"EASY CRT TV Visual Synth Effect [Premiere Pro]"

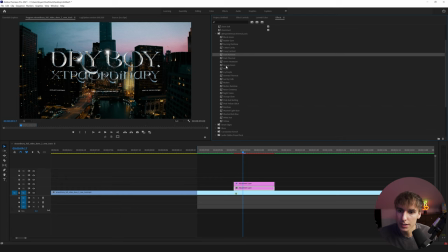So for the bottom adjustment layer, I'm going to drag on some of the thermal pack presets that I have from my pack, and we could see ones that we like and think look good. They're all going to be depending on what you think looks good, and it's personal preference. That's why I designed 25 of them with four different looks each.
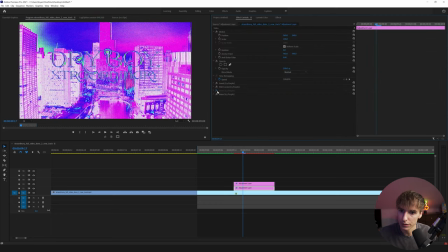You can see here each pack has four different looks, so you can turn on the inverts
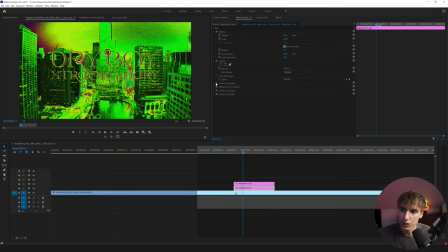and you'll get a bunch of different looks depending on what you're going for.
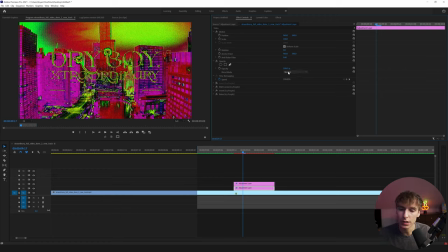And right now it does look really aggressive, and what I do to kind of take that and make this look like it's CRT visual synth glitch, you go to the blending mode on the adjustment layer with the thermal pack, and I like to play around with the lighten screen, color dodge, linear dodge, add lighter color, all these.
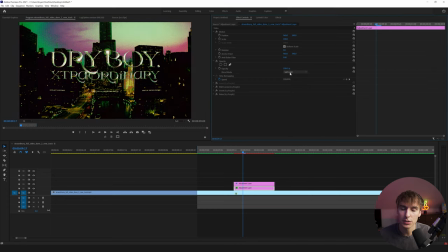You can even go with overlay. There's a bunch of different options. Basically the blending modes are really going to take that thermal pack preset and make it look like a visual synth.
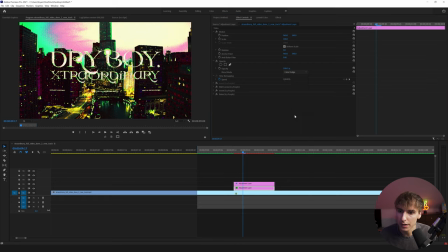I think color dodge are really good ones. it's really just depending on your clip and the thermal preset you use itself. There's
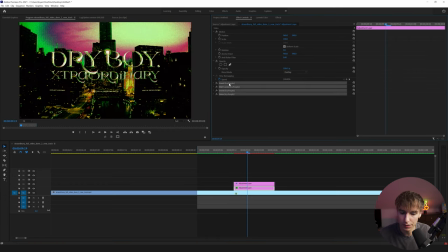I think the overlay with this one looks good, but I actually want to find a different look. I want something a little bit more eye-catching.
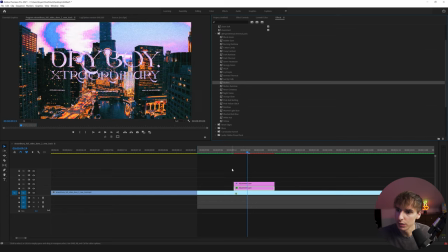So let's go through a few of them and see what we're looking. I like Molten. That's the one I had on earlier. I feel like Molten's one of my favorite ones out of the preset pack. There's a bunch of different options. Just go through them all. The pack was basically designed to give you as many different looks as possible really quickly. So you can just drag them on.
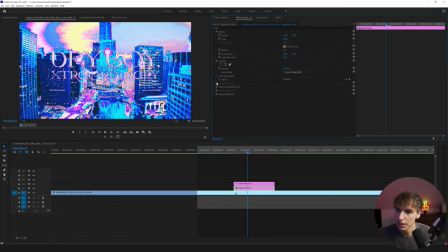And then if you find one that you like, maybe I personally like this right here. This looks good.
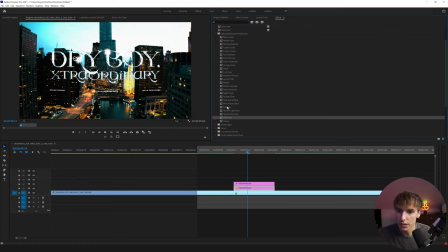But let's go and just go through a few more just to showcase what you can really do with this pack by just dragging it on.
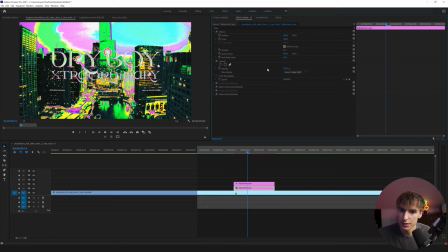Let's go dark rainbow. I like how colorful and crazy this is. And let's see if any other blending mode I like particularly more. So what I normally do is I find like a color scheme that I like on a specific blending mode. Normally I turn it to linear dodge and then add. And then I'll go through the blending modes after, kind of see which ones I think look best with each thermal pack.
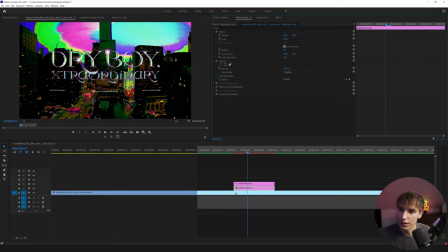And it all depends on your clip as well. Like here, if the clip was a little bit lighter, maybe overlay would look good. But since they have some dark areas, I think you lose out on a little bit of that CRT look.
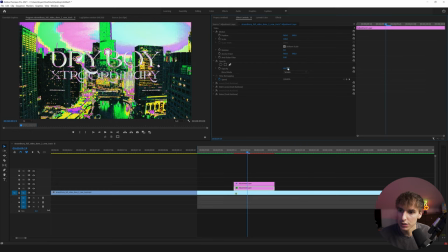So let's stay, I think screen looks good here. I like screen. And you can change the opacity as well if you wanted something a little less noticeable. I like when it's like powerful and in your face. So let's keep it at 100. Then once you add on that thermal effect and the CRT pack together, render it out and you got something like that.
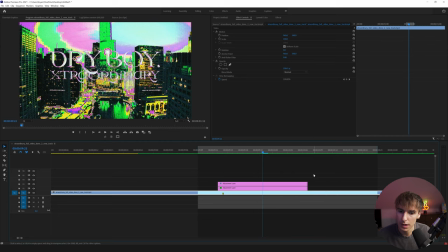I like how it cuts in and out. I think it rides out for a little bit too long in my opinion. It's all just personal preference and it's all going to come down to what you think looks good. Another thing I would do just to add a little bit of extra like dynamic to the effect itself is I
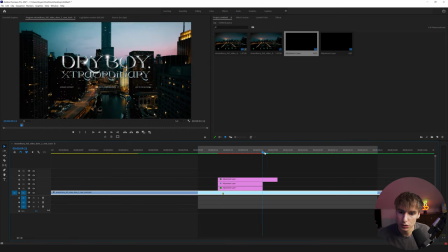would add on another adjustment layer and maybe go two frames after and two frames before or something like that.
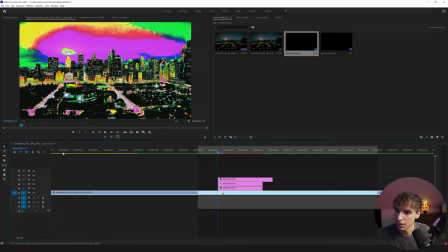It's all really dependent on what you like.
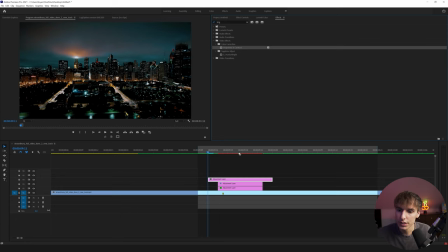And then I would add on some brightness and contrast just to have a little bit of a flash. You can also add other overlays or whatever you have.
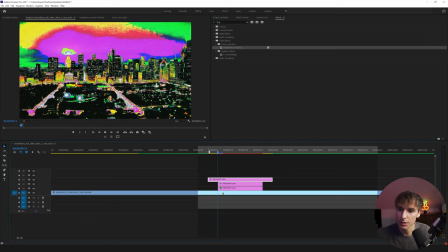If you have some film burns, I would add on some film burns or something just to kind of have that flash pop through. It is really good when you do have the film burns already in the music video. So for example, if you edited the full music video and pre-planned out when you were editing where you wanted these CRT effects to take place,
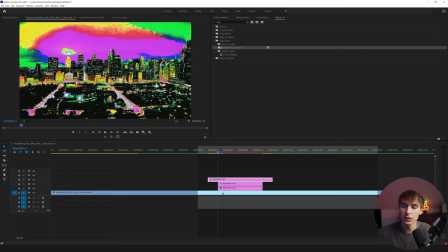you could add on film burns in the original music video and then have the CRT play over it. That way it just transitions a little bit smoother. We don't have that here. So let's add some brightness, some contrast.
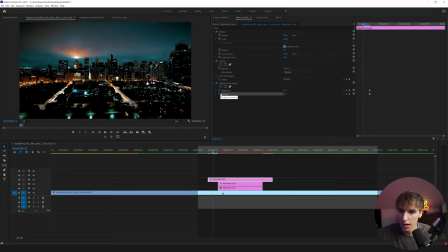I did like 25 and 25. It's all going to be dependent on what you think. And then let's go to the beginning of that.
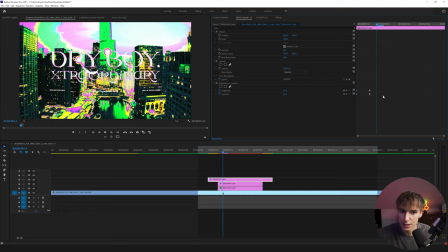So like two frames to the right. So it just has like a quick brightness boost. And then we could probably reset it to zero right after that first frame. So it just gets bright for a second and then go right to before the last frame here.
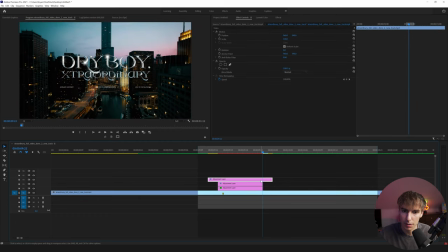So right on the last frame, I'm going to keyframe that brightness to go back up just a tad. I think it helps out brightness and contrast, and then reset them both to zero, drag it to the last frame. This isn't going to be something that's super noticeable, but I think it helps the transition kind of just transition a little bit better.
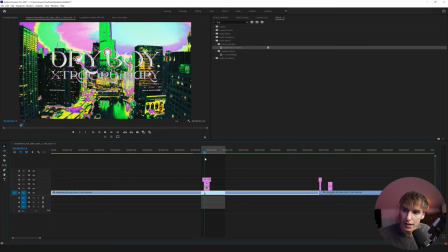And then, like I said, you can copy and paste this effect throughout your music video. So let's go and find a spot where it does have a film burn in the music video so I can show you what I was talking about.
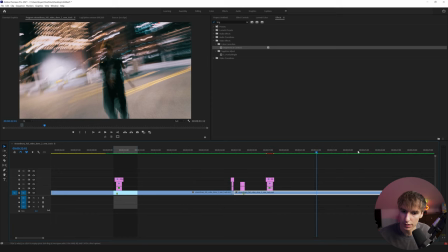Let's find a spot, maybe something around here. I think there's a film burn somewhere. So you can see how there's already this transition.
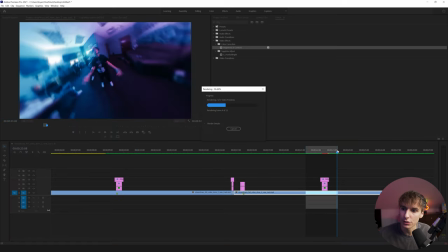And if I drag this adjustment layer on it, it's just going to take that effect and transition and make it look more unique and like there's a visual synth there.
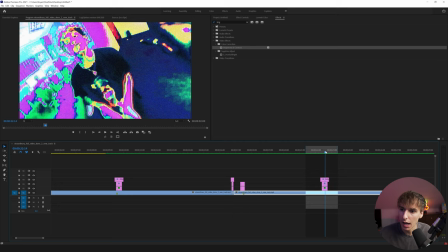So you can see that fits really well. I personally would change the color of the thermal pack.
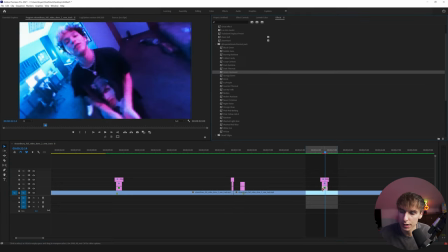What's green heat wave look like? It's just all just playing around with stuff.